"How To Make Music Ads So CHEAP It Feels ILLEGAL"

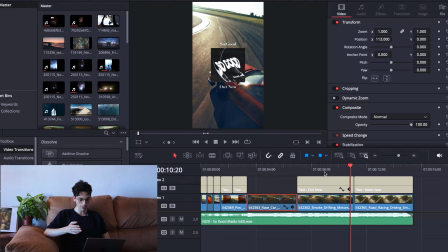(4:09)
And then from second 7 to second 11, what we did was show the title of the track, the cover art, and a simple CTA, which in this case we use Out Now. I'm gonna play this section now.
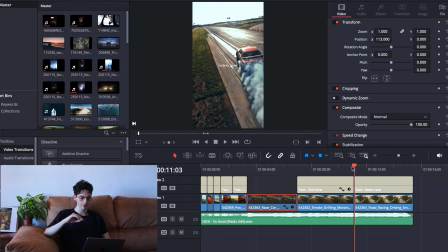(4:26)
And then from second 11 to second 15,
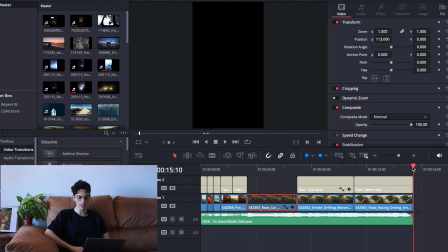(4:30)
which is the total duration of the video ad, we just have a reinforcing CTA.
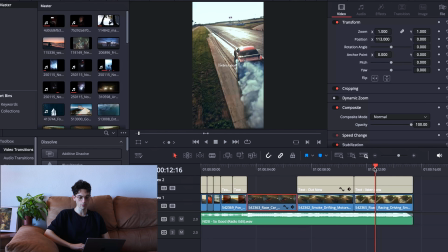(4:36)
We usually go for Listen Now. I'm gonna play this section now. So as you can see, we have 4 different scenes.
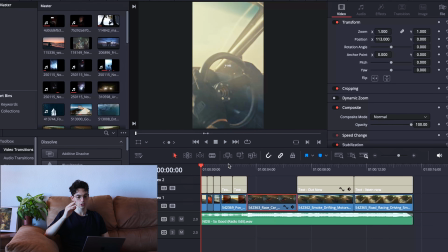(4:48)
The first one is all about grabbing people's attention, which is the first letter of the AIDA framework, which is attention. And then The I stands for interest.
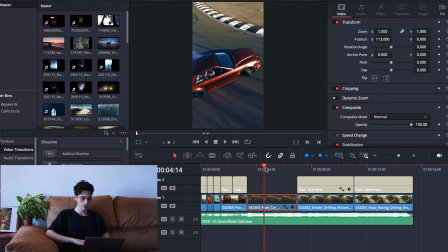(4:59)
We keep the interest going within the video ad by choosing a right footage that matches with the bass coming in. Then for the desire, we show the cover art, the title, and CTA, which is what people want to know, like what is the name of the track, what this is all about.
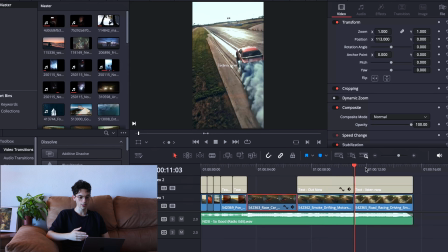(5:17)
And then a really simple action, which in this case is reinforcing CTA. Listen now. So this is the whole formula that we applied, and this exact video ad got us 5 cents in terms of cost per result. Also, an important thing we did was some color grading. So I'm gonna actually show you what we did.
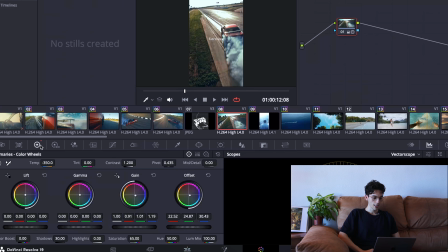(5:39)
If we go to the color code tab, and then we choose, for example, the first video.
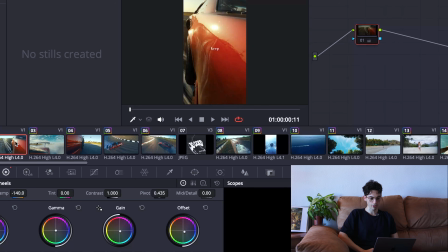(5:45)
This is the before, this is the after, before, after, before, after, before, after, which in this case is a huge difference, and specifically in this clip, before, after.
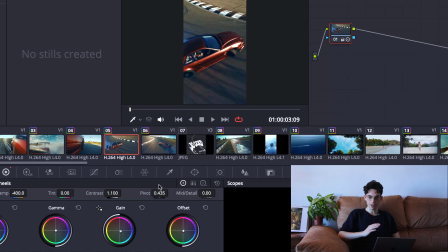(6:02)
So no fancy color grading, we didn't use any node here whatsoever, we didn't even touch the HDR color wheels.
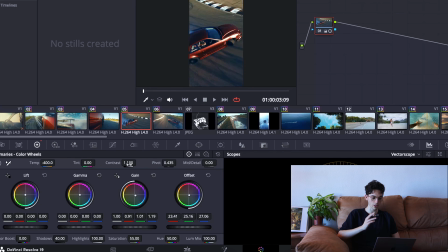(6:11)
The only thing we did was just mess with the contrast, the shadows, the highlights, and the temperature of the track, because we personally think that the clip was too dark and too yellow.
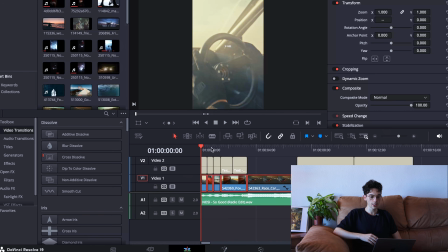(6:23)
So this is it. This is all the color grading that we did. We also did rhythm synced cuts in relation to the lyrics. So just as I showed you in the beginning.
You keep on running And then, around. so both the audio and the visuals have cohesion.
It's a really important thing for you to have in your video for people to actually take action.
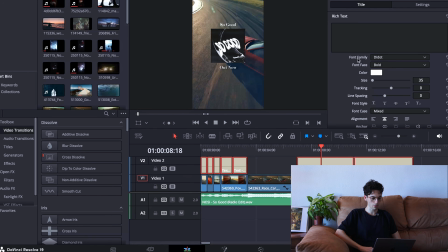(6:47)
The last thing that I forgot to mention is the font that we used. In this specific scenario, we use a font called D-Dot or Didot, I don't know how to pronounce it. And this is just clean and emotive feel. Notice that if I choose any other font, it doesn't look quite the same.
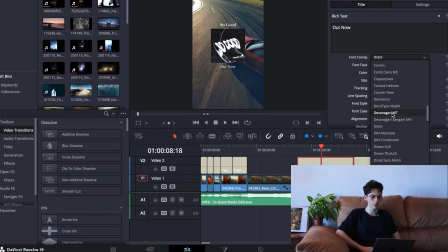(7:05)
This is of course a matter of personal taste, but it changes a little bit the mood of the track. That's why we also take some time to figure out what specific font matches with the visuals. And the result is really a creative that almost feels like a short film and not an ad. Let's talk about briefly why it worked and the psychology behind the 5 cents click. Basically, the ad didn't feel like an ad. It wasn't a listen to my music please. We didn't slap random B-roll footage and hope it works and sticks. And we didn't overcomplicate it with flashy or some fancy transitions. What we did was storytelling through emotion, mirrored the energy of the song, and we edited the video for it to feel like something you would save or share, not something you would skip. And this is what we call the Gent OG strategy, which is B-roll matching, lyric or emotion-based hook, and some simple CTA with visual clarity. And this is the main reason why this creative is one of our most successful ads we have ever made.